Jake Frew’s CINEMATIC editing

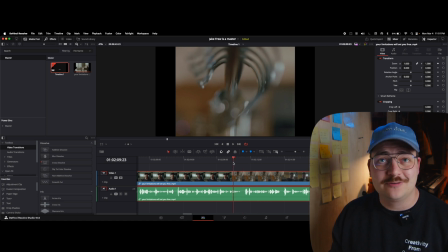Now, this is something that Zach Mayfield brought up in our episode. I'll throw that up here. You guys should definitely go give that a listen. It's a fantastic episode. He used to edit for Matt D'Avella, and Matt D'Avella taught him this secret on B-roll of,
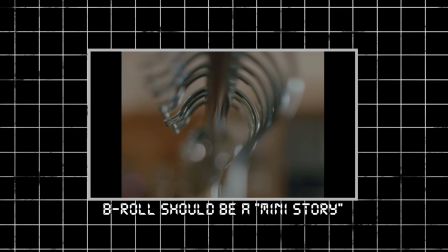when you show B-roll, try to create a little mini story.
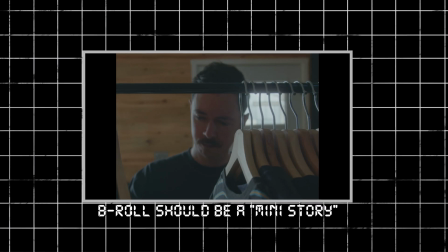Now, the way Jake did this is we have the opening shot of just the hangers, which I think is a really good choice.
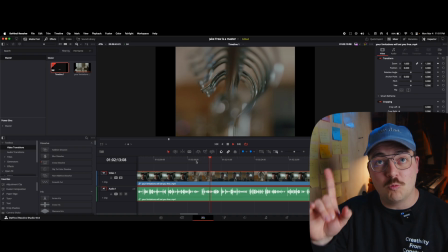And then that's not the only shot, right? It's not just a one-shot insert that kind of interrupts.
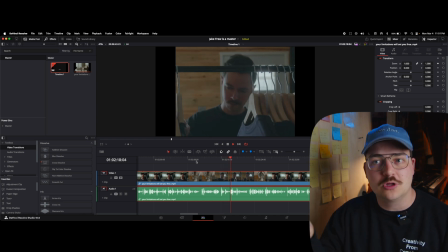We also get the shot of him looking through the clothes. We're building a little mini story here.
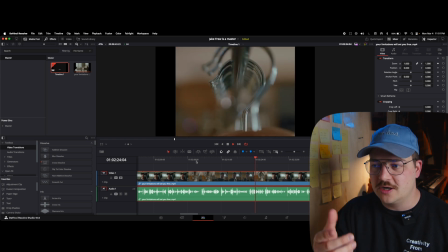And then we get another, again, shot of those hangers of picking one of the clothing items. So we've talked about this before on the guest show, but this is just an example of that in the wild.
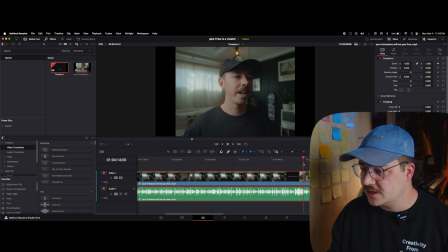And there's another example of this later on. Call it good editing, call it good writing. Jake has two hilarious moments in this video that are worth talking about.
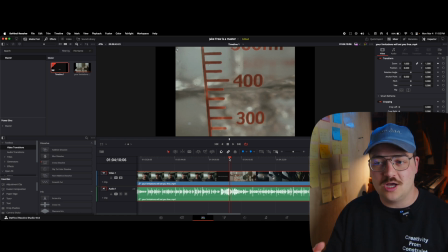This next B-roll section is another good example of B-roll adding a little mini story, but also it's just so funny, man. He's talking about like science and, the greatest discoveries happening in the craziest of, or in the most controlled of environments.
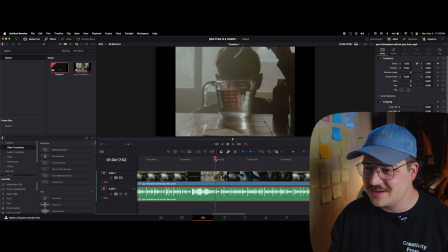But then we get him filling up a beaker, putting in little drops of, I think, plant food, which isn't totally clear at this point. And then that cuts to him watering his plant.
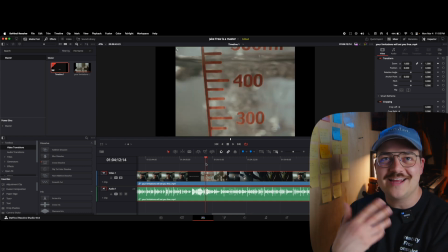And I just love, like, again, like the contrast editing is probably the word for it, or like the ironic editing.
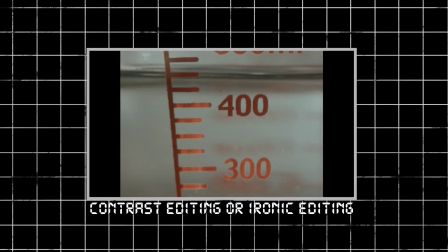I don't even know exactly what you would call this, but just the humor of, I'm talking about science, here's something that could be scientific.
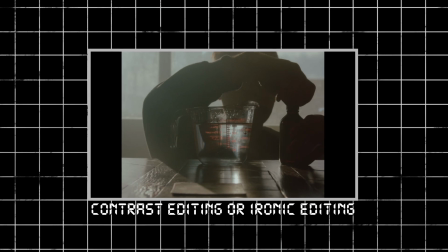Like this could absolutely be a B-roll shot from like a stock footage site for science if you typed it in,
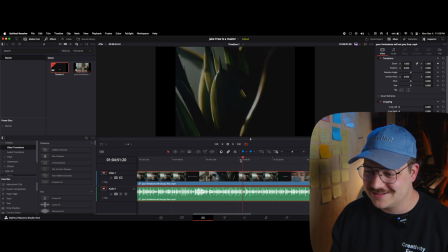but then it's just him getting ready to water his plants. And again, it just, first of all, it just looks so good.
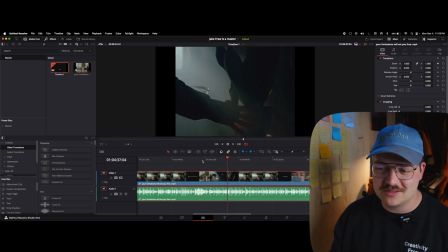He is so good at it. Clever storytelling, clever editing. The cuts here are really well paced.
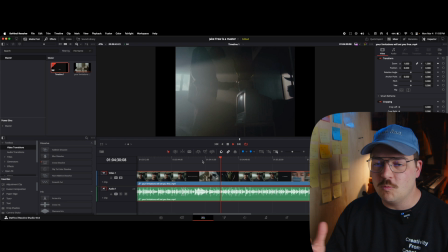This is definitely another one of those sequences where like really paying attention to what he shows in this sequence and where he makes those cuts.
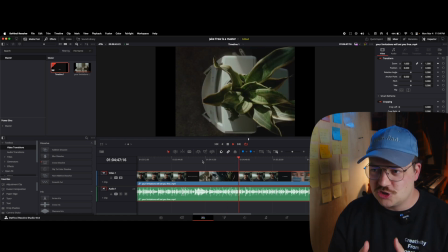Things that don't need to get drug out. Show the action in each shot and only hold it for certain effects if necessary,
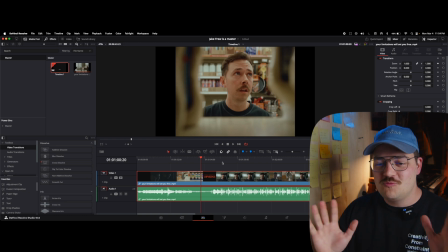and Jake's crushing it here. And I know we should have talked about it at the beginning, but I just gotta say it, like the writing of the opening skit, like editing and writing, and you know, when it comes to YouTube, it's all intertwined, and the fact that he wrote this idea of getting
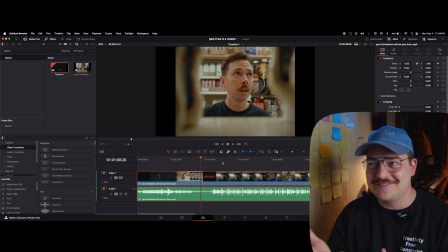threatened to need mayonnaise and then not having the final piece of information that he needed to know which mayonnaise he needed to get, and then going to the store and there's 1,000 choices for mayonnaise. The decision fatigue skit here at the beginning is so clever.
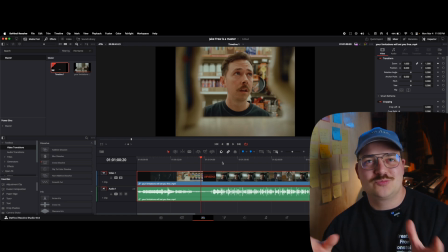It's so well edited and it's so well written. And again, there's not really anything specifically editing I wanted to say with this comment other than just like, guys, writing and editing are very much intertwined in this space, and focusing on good writing can make for some really fantastic edits.
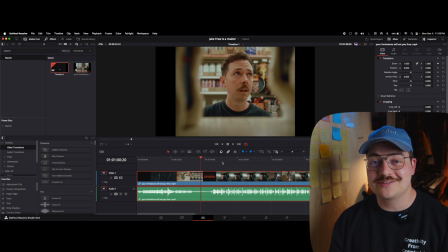I mean, this opening sequence is why I wanted to break down this video, because it's just so good and it's honestly hilarious. But anyways, guys, I think that's all I wanted to talk about for editing specific stuff with this video. Again, Jake is fantastic. Jake, if for whatever reason you're watching this video, dude, keep crushing it. Like, this is classic, just textbook fantastic editing, and just keep doing what you're doing. But guys, don't forget, as always on this channel, we are about all things editing, so go check out one of these other videos that is about editing, and I will catch you guys in the next video. Thank you.